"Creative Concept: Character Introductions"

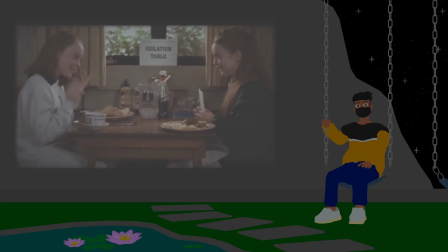(28:39)
It can tell a lot to the unaware character about this person who the other character's known for a while, and non-diegetically communicates the same ideas to the audience. This diegetic introduction can also characterize the focal character to both the unaware character and the audience about what impression the mentioned character has on the focal character. us an impression of and slight hints about what to expect when meeting this character. It gives It's a similar thing about the Dreaded we talked about earlier, but in this case, it's the hints and clues that build up to a character rather than a pre-established knowledge that the character acts on. To avoid the audience from getting too confused with a lot of information being thrown at them, or a base story lacking the initial structure of either a very high concept or a confusing world, audience will often use an audience circuit, or as TV Tropes calls it, the Watson.
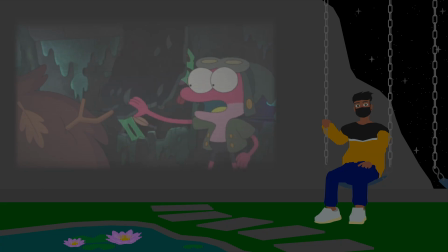(29:21)
The Watson will ask questions and seek answers that an audience might experience, named after Dr. John Watson of the Sherlock Holmes stories.
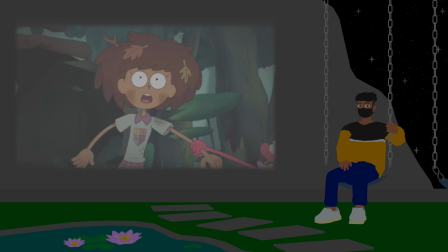(29:28)
It's a way for the story to diegetically communicate ideas that the audience would have and allows the audience
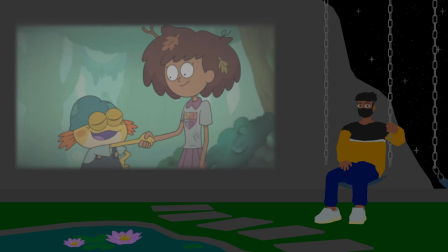(29:33)
to process through the information of various different types of introductions in the same way as this character,
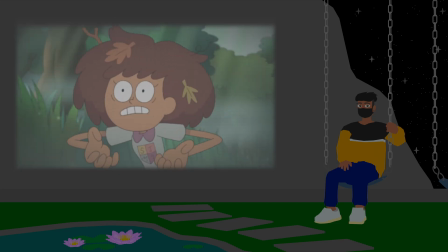(29:38)
who also has absolutely no clue about this new world they're experiencing. In the exploration of character movement, characters might diegetically interact with one another as part of a short introduction to the audience.
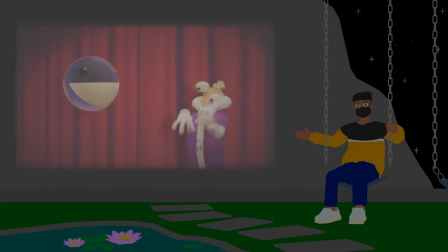(29:47)
The Amazing Digital Circus has short character spotlight clips where we see what each of the characters do when interacting with one another.
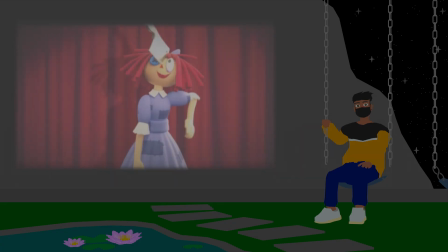(29:52)
Ragatha waves at the camera as a butcher knife gets thrown at her head, but she's totally fine, just another day of shenanigans as she brushes it off. Jax's introduction is him tripping Ragatha and acting coy. We don't have a clue who threw the knife at Ragatha, but based on Jax's introduction, we assume it was him. Gangle waves but gets pushed by Jax's hand, breaking her comedy mask. This introduction to the characters conveys a lot about the tone, the character dynamic, and the movement of these characters, especially with Jax, who we assume is the most of a nuisance to our other main characters.
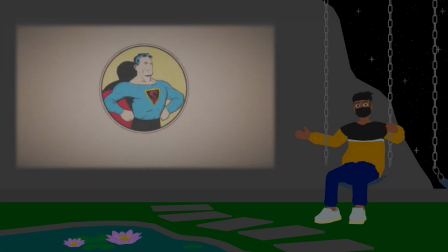(30:19)
A character already well established within the history of stories, who is then having a fresh exploration in a spin-off or adaptation, often means they have to diegetically hit certain beats for their exploration to be identical as the initial character. So, a creator has to identify what events are non-negotiable to make this character who they are, and what elements they can play around with to make the story feel fresh and yet convey the same core narrative, all of which has to be made clear in the character's introduction. And another consideration the creator must have when freshly exploring a pre-established character is their character design. What parts of this character can the creator play around with and explore? And by introducing the character outside of their most iconic design, it can actually give a clear trajectory for how their character development and the achievement of their iconic design can be interlinked to become the pre-established character.
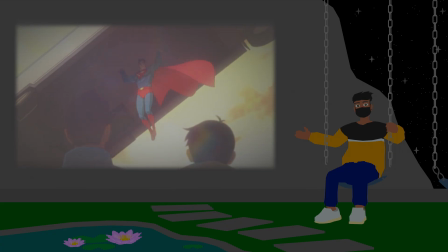(31:02)
A character introduced outside of their established design and quickly achieving their iconic look means they've achieved the aesthetic part of their character, but not necessarily the actual personality itself. The iconic design can cause a very compelling disconnect between the brave hero who's doing good against a stumbling civilian who's trying to figure out what this role they put themselves into means for their daily life.
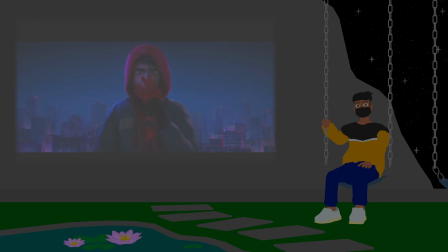(31:20)
But if achieving set design is put off for long enough, it can actually build up the anticipation to them achieving their look and introducing us to the character that is pre-established.
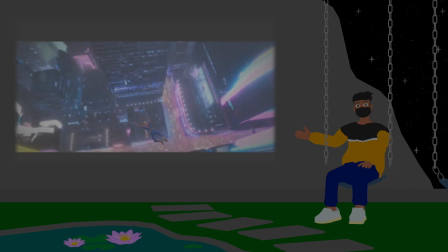(31:29)
If a version of the pre-established character already exists diegetically in the story,
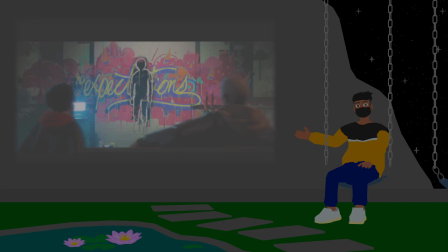(31:32)
it can make the subsequent character we're introduced to have incredible pressure and expectation put upon them to live up to the character that once existed in this role.
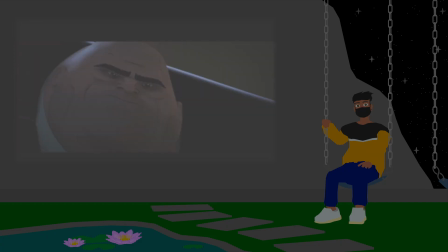(31:39)
The pressure is especially more forceful if the pre-established character is no longer there, either dead or having to walk off into the sunset.
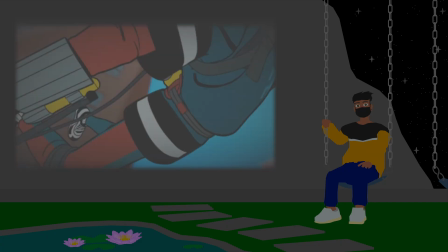(31:46)
If the pre-established character doesn't diegetically exist in the world,
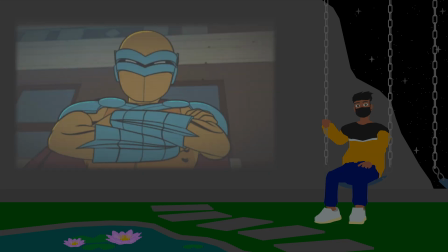(31:49)
the character has the freedom to explore their own path and have various different diegetic design attempts to figure out who they are and what they stand for. The character, unsure about who they are, will deal with balancing who they are now and the demands of who they will have to become in order to find a balance of the pre-established character. And only upon finding this balance can they achieve their iconic design. It really makes it feel like an accomplishment the character does, only because of the audience's foreknowledge of the character to then be introduced to. But this diegetic and non-diegetic disconnect between the audience and the story can cause frustration in the audience.
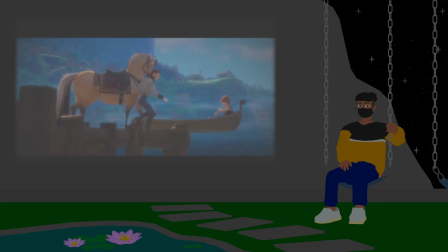(32:19)
If a character's introduction conveys a dashing and charismatic persona that's sincere, and has the character not diegetically observed by anyone and acts in the same way, it'll firmly establish to the audience that this character is the same person alone and with others.
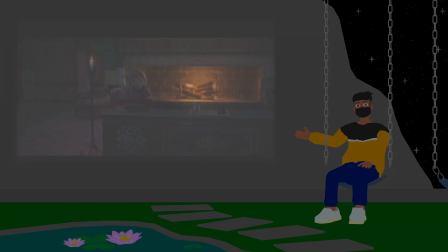(32:32)
But if the story reveals this character to be antagonistic all along, it can make the audience feel deceived by the story for a third act villain reveal.
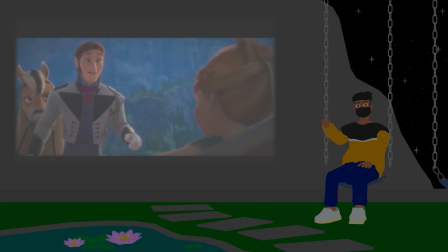(32:38)
When the story has explicitly shown the audience this character acts sincerely to our protagonist when not observed by any narratively important characters.